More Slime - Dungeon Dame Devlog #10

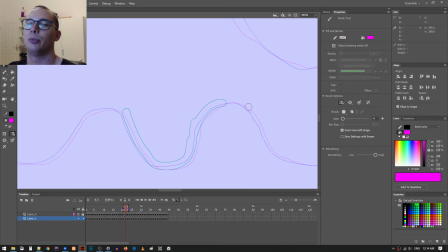[8:16]
But like in-betweening slime is super easy, so I don't mind doing the in-betweens.
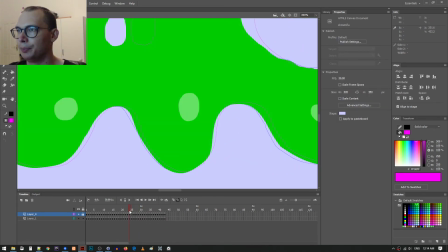[8:21]
And also I want it to look fluid. Hopefully I didn't just double one of the frames.
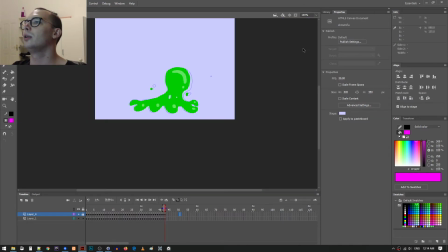[8:27]
Okay, it's fine. So anyway, yeah, I was super happy with that.
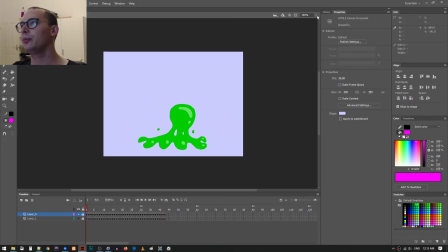[8:33]
I mentioned in the previous video that the slime's gonna be able to climb up walls and stuff.
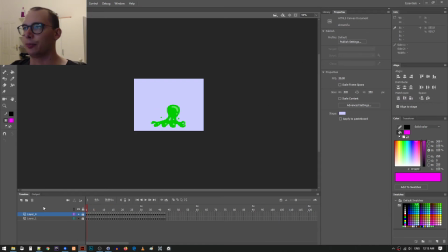[8:39]
One cool thing about that is when it hits the wall, it's gonna stop. Like, so it's normally gonna be playing a walk animation. When it hits the wall, it's gonna stop walk, like it's gonna stop moving, but it'll continue playing the walk animation until it gets to a certain frame.
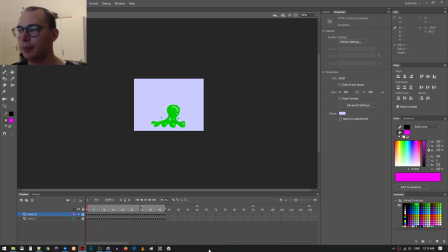[8:57]
So it'll probably stop at like this frame, and then it'll play a transition animation. So like it'll like climb up the wall a bit. So basically there won't be any like jagged, like abrupt changes in movement.
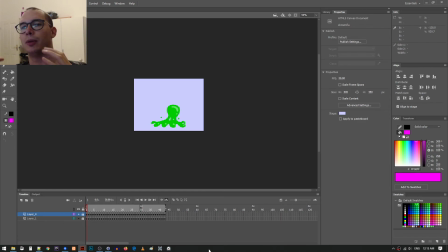[9:14]
It's going to be smooth no matter what happens, because I'll know exactly what frame it starts and ends on. The only time there might be an issue is when I kill it. Because I can't wait for it to catch up to a certain animation frame when you kill it,
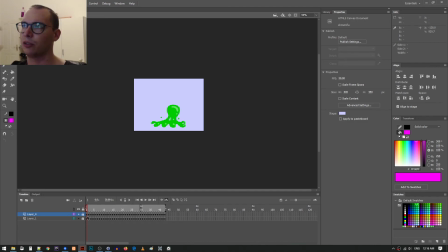[9:31]
but that particular animation, since it's exploding, it's already going to be abrupt, so I'm not too worried about that. So I think you'll see when I add in the other animations, which I'm not sure if I'll do them right away or not,
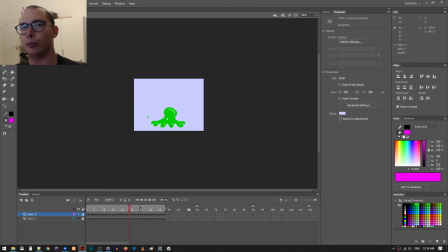[9:47]
but you'll see when I add in the other slime animations, everything will be super smooth, and everything will transition like perfectly, basically. So I'm really excited about that. Yeah, I think that's about all to say. I tried some different like shine.
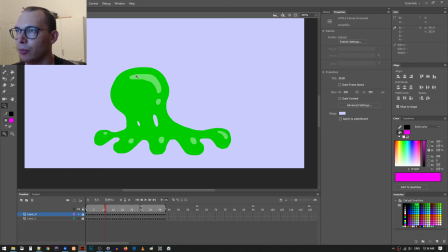[10:05]
I settled on just this like white half, like half transparent white. I think it looks fine. I was gonna do like some darker spot in the middle maybe. And I decided it was too busy. So yeah, this is it.
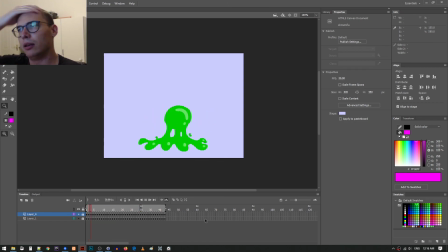[10:26]
Yeah. So anyway, I was pretty happy with that. Think that's about all I'm gonna say. Hopefully I can get the progress going a bit quicker, but this was a lot of work. Anyway, okay, see you next week.